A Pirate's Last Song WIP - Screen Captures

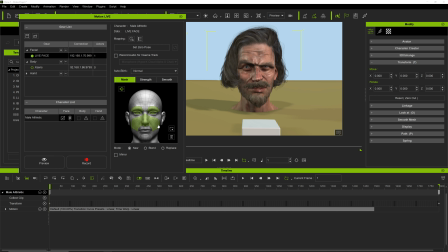487s
So now all I'm going to be doing is controlling the cheeks, the eyes, the eyebrows, and up here, the head rotation or head orientation. So let's go ahead and just do a preview so you can see, and I'll be moving my head in real time.
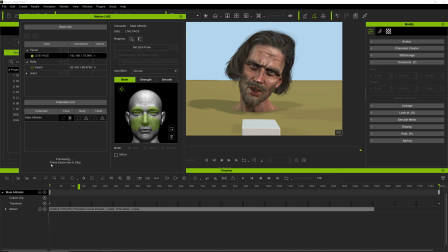503s
Spacebar. So head tilting, eyebrows up and down, looking around. Now I'm opening and closing my mouth, nothing happens. Yeah, see, so that was really unnatural.
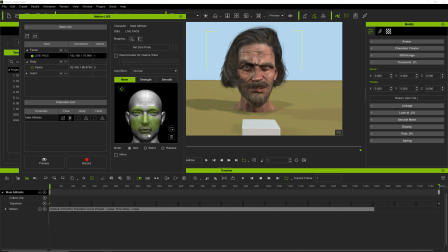521s
But as you can see, now like if I was to say, okay, I want to override the mouth, so I can override the mouth, override the chin, and now if I do it this way, I should be able to move the mouth and everything.
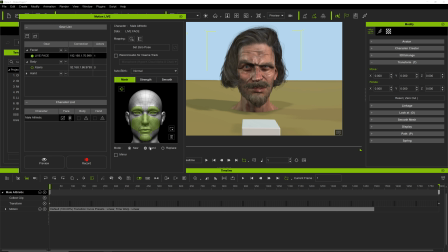537s
Okay, that was actually being a little overridden, but you see the process.
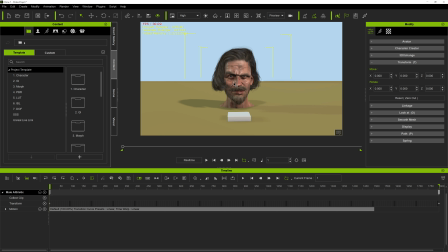544s
Don't do that. So here is the end result of my character in iClone.
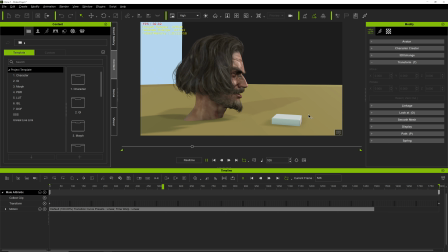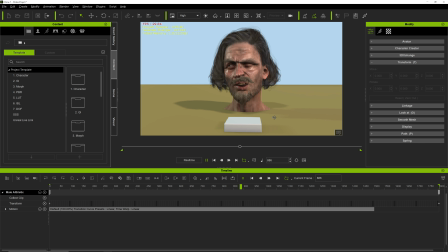There you go.
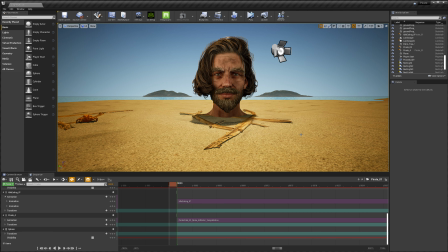579s
Okay, so here we are now in Unreal Engine 4.26.
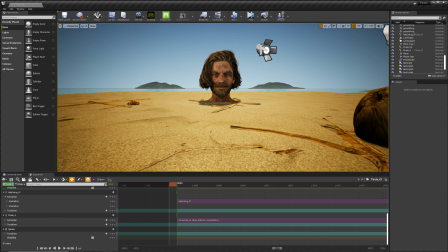584s
The reason that I use 4.26 is because it can be migrated to Unreal Engine 5,
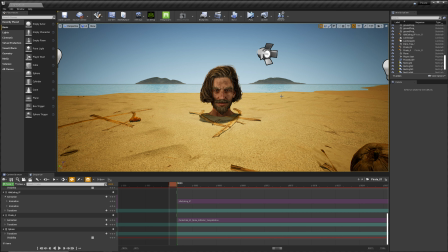589s
which is really great if you want to add some more stuff or just have more realism to your environment. In this case, I don't necessarily have to go to 4 point or to Unreal Engine 5, but let me explain the scene.
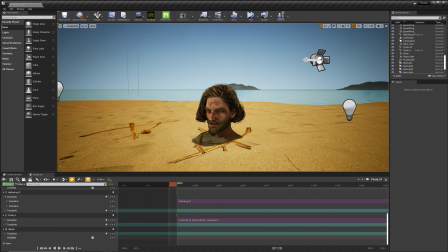601s
So here, there's our camera. We've got a couple basic lights here. This is going to be the rim light that just adds a little bit of shine to the back of his hair.
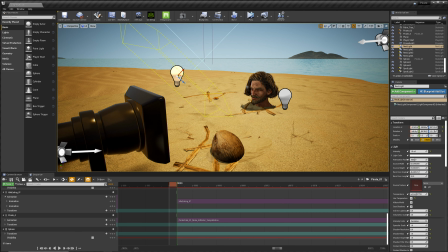609s
And then I've got my main light source here that's going to light up this side, and then my fill light on this side.
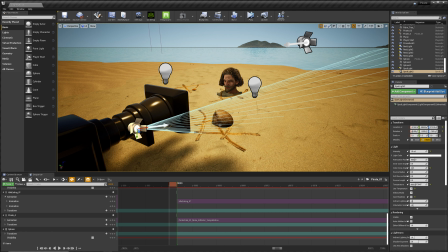615s
And then this light here is going to be pointed towards the coconut to really accentuate the fact that there is a coconut there because the coconut's part of the song.
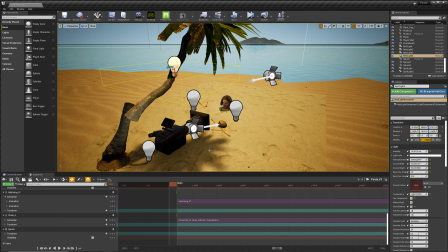623s
And then I've got another light that's pointed down right here to sort of fill in the shadow of this coconut tree.
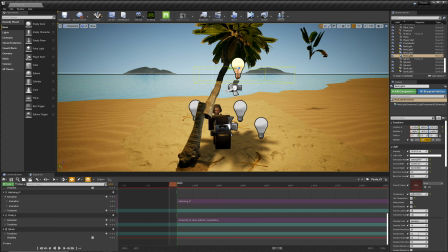631s
Now, yes, the coconut tree looks a little goofy, but it doesn't matter how it looks here.
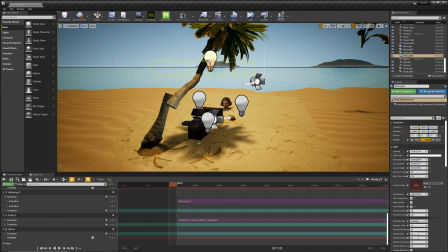636s
It matters how it's on the camera. And on the camera, it looks really, really good. So I just wanted to be able to move this coconut tree so the shadow wasn't covering the character or the coconut.
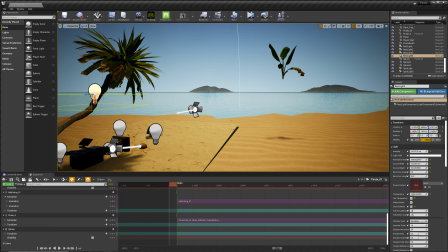645s
This up here is actually my bird. This is a bird that I've got flying over the pirate's head, and then it poops on the pirate's head. And you'll see that once this is all done. But yeah, I mean, this is the scene.
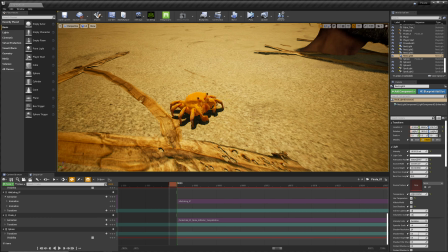660s
Oh, and I got this little guy in here just to have something fun. It's a little crab that I got from the Unreal Marketplace.
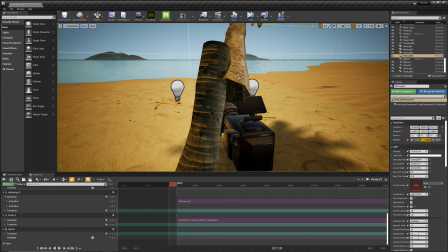668s
That's just he's just super cute, and I think he adds something to the scene. It's almost like the pirate's got a little friend there, you know, doing his thing.
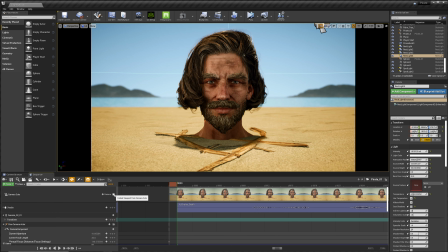676s
So let's get into the camera. Here's the opening shot. I wanted to basically pull back slowly as he's singing because I wanted the shot to reveal a little bit. Oh, also, by the way, these mountains back here, I put these here just for framing. You can move them around.
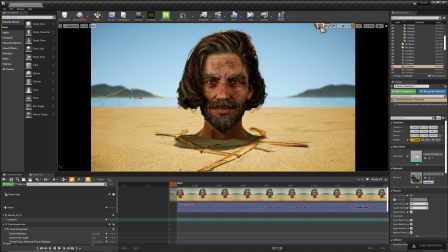694s
It's really fun to, mess with stuff like that. So, okay, anyway, so going to now frame one, you'll see some expression pop into the character's face. Also, make sure anytime you are bringing in a character in from Character Creator, if you're bringing it in from Character Creator or iClone, use the Character Creator setup.
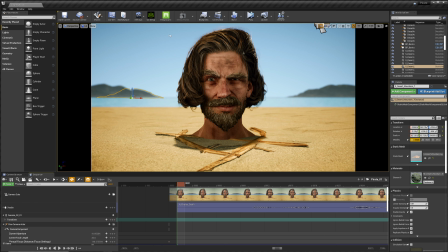712s
You can download that from Realusion. It's a really great plugin to have, saves you time and gives you this really great quality. So let's go ahead and play, and you can get an idea of what this is going to look like.
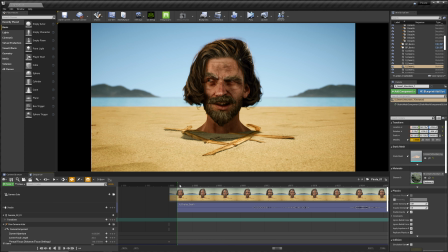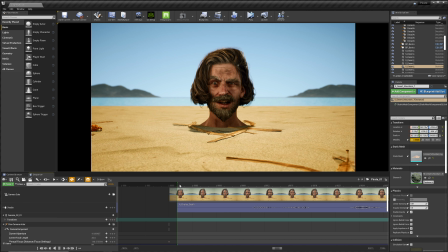733s
All right. Well, you get the idea.